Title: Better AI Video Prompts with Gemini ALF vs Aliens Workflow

Telling it that it's a hinge, it's mechanical, and it's not animation really saved it.
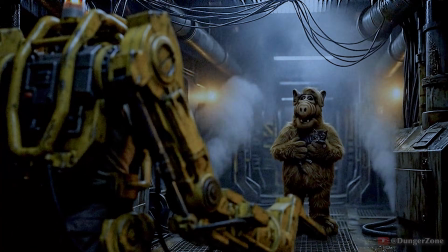I mean, it still does have a little bit of texture, or a little bit of shape shifting in the gum line and that kind of thing,
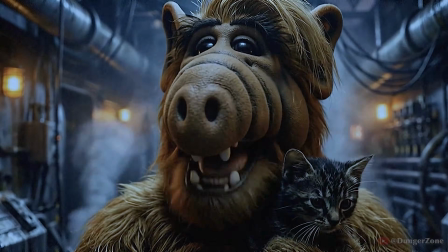but I think it sells it as a puppet so much better than my previous prompts.
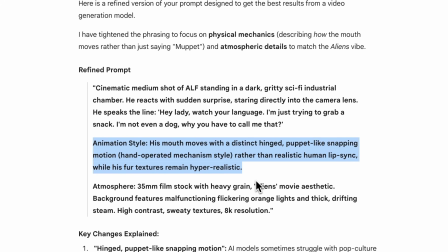So this is what I'm saying. Use these tools to help shape what's in your mind. Once I had all of these prompts, I went over to Imagine.art, which is where I made this video. Imagine.art is a platform that hosts a bunch of different video models and image generation models and tools for creating AI art. Go check them out. I'll put a link in the description below. So I went to Nano Banana and I made a bunch of these images.
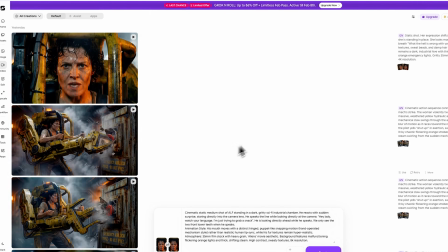And once I had the images dialed in, I would then pretty much lean on
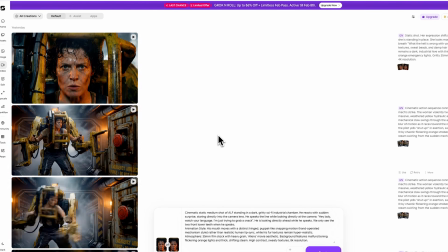C dance again for the majority of these shots, but it had limitations too.
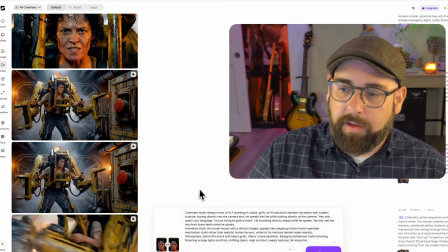So for example, the shot of Ripley smashing into the button was just not working.
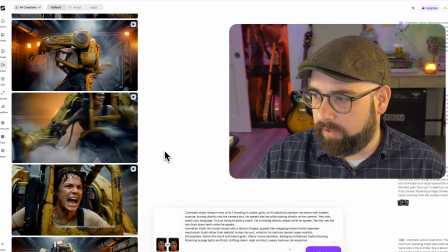It was having so much issue trying to, so here's a good example of where I started.
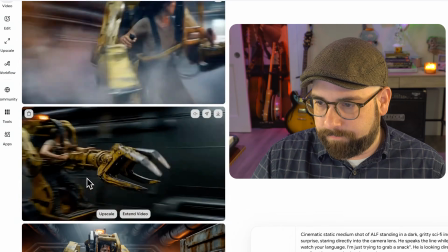So if you're looking, let me zoom in here. So this is Ripley hitting the button.
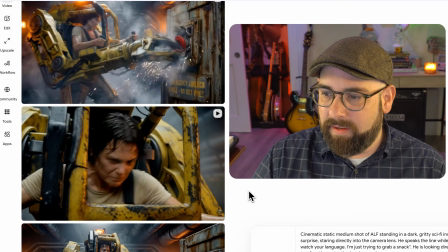Doesn't even look like her. The action is weird. I gave it an end frame only.
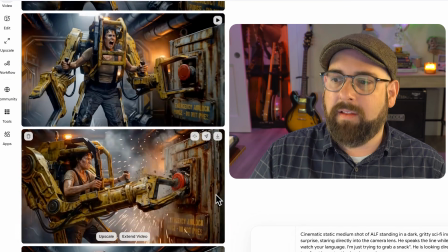So at the end of this, it looks a little like her, but at the beginning it doesn't. Then I had to come up with a start frame because this was just not working.
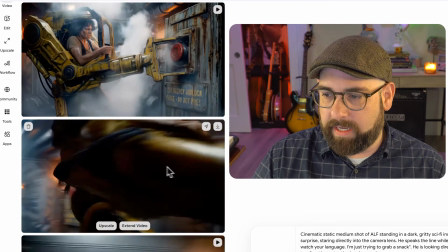Even with the start frame, we were getting really weird animation.
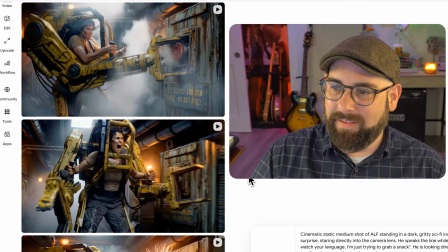Actually, that's kind of cool at the moment there. Pretty cool. Better, but not meeting the need.
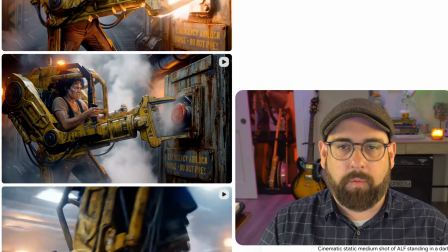Then I came to Kling 2.1 Pro, and this is the one I ended up using because I really liked the rotation windup.
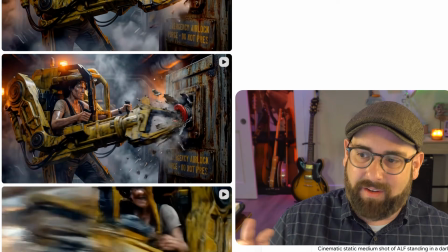It had like really good kinetic energy. It felt like, you know, there's a nice little pause at the end before she snaps into it.
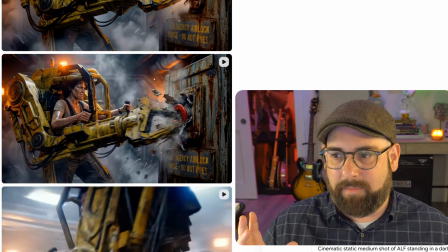So just for the sake of the motion, I thought this was great.
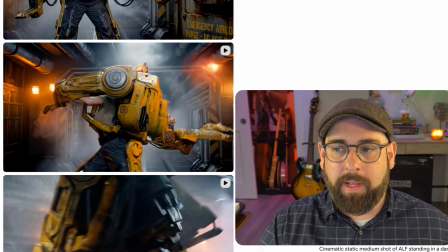The one that ends up in the video is Kling 2.1 Pro, but I used Kling 2.5 Pro for this shot too,
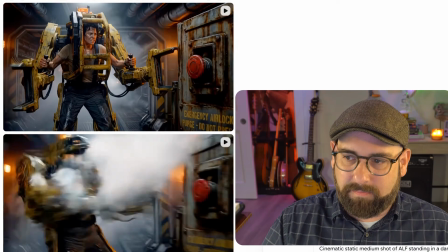which I almost used because it looks pretty good, especially when you speed it up,
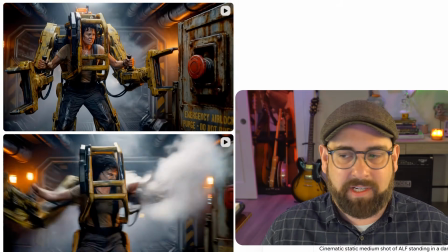but it just didn't have the kinetic energy, and the animation was cooler on the other one.
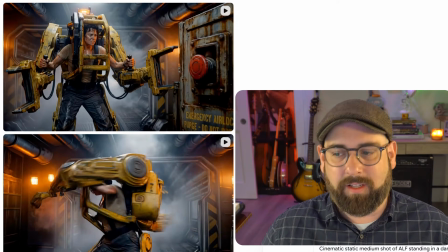So while there are issues with it still, like if you look at it frame by frame, you'll see like,
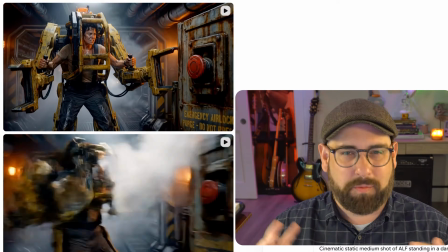you know, some hallucinations and some weird motion blur stuff, but I just thought it sold it so much better,
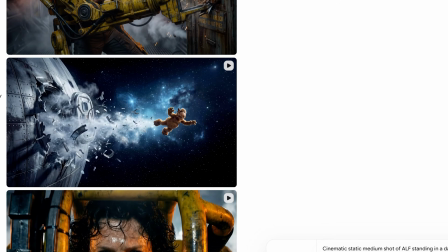so I went with that one. Some of the shots just didn't work. The shot of ALF flying out to space, this was like not what I had in my mind.
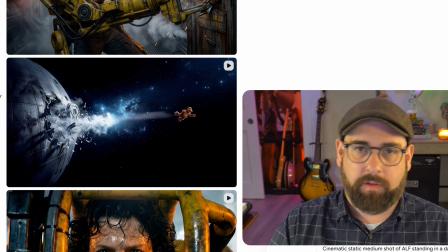And I actually settled on this one because I was running out of credits.
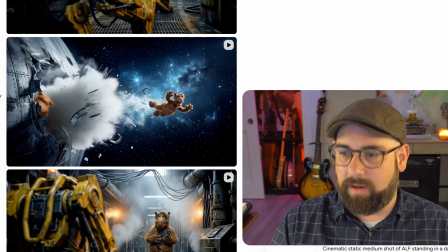So you can see I'm having some problems where it's just like inventing characters and weird hallucinations,
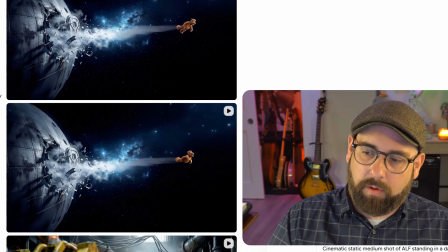and this is the one I ended up using. What I don't love about it is that this debris here is not floating and
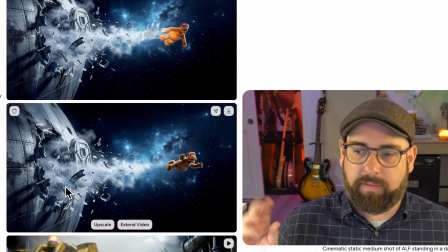rotating as if it were in zero gravity in space. There's also not a lot of like projectile atmosphere shooting out of the hole.
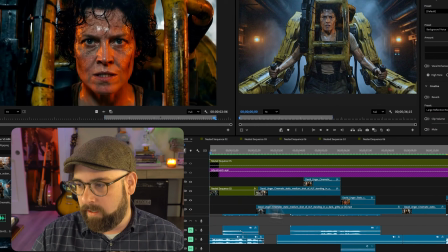So that kind of bugged me. But what I did is I went into Premiere and I layered in some stuff to sort of cover it up.
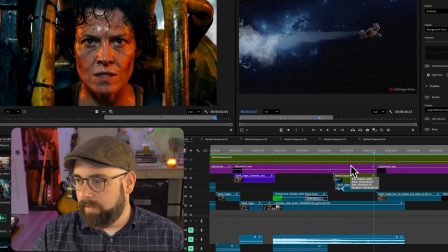So if you're looking at the shot, you know, I've got some debris that I just sort of peppered on.
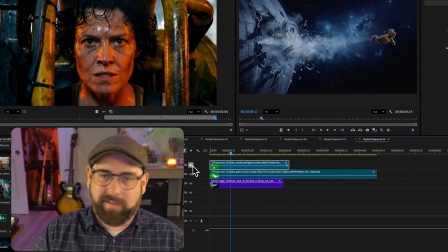So there's a few green screen elements that help sell it a little bit. Not the best shot, but you know, I had to end the video. I was getting in too deep and it was like 2 or 3 o'clock in the morning. So that's what I did.
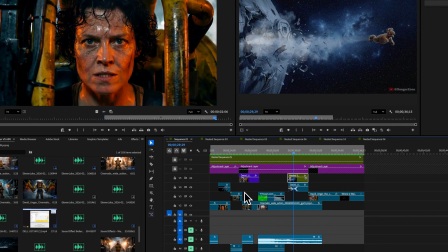Up until this point, I've been doing ElevenLabs audio generation where I voice model the actor, perform the lines, and then I prompt those lines into the AI model and I sort of match it up in post to do the lip syncing.
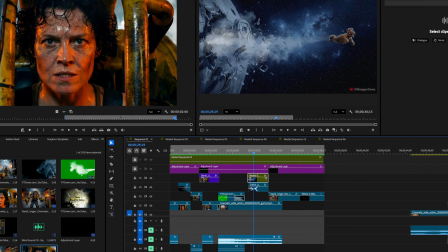For the voice acting, what I did is I grabbed an entire episode of ALF and I went through the episode and just got clean audio for I got about 15 minutes of audio.
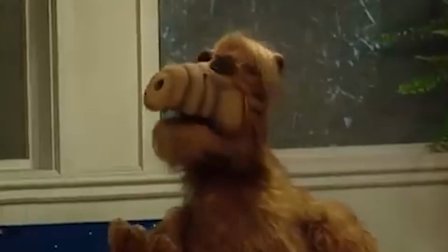He just talks so damn much, so it's easy to get clean audio. I took that over to ElevenLabs, I made a new voice, and I did another instant clone.
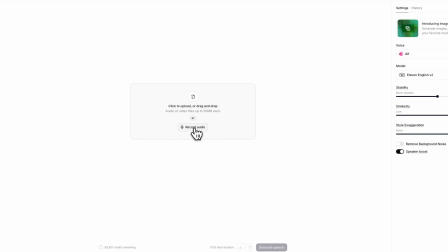And then I got ALF. So I would go in here, I'd hit record.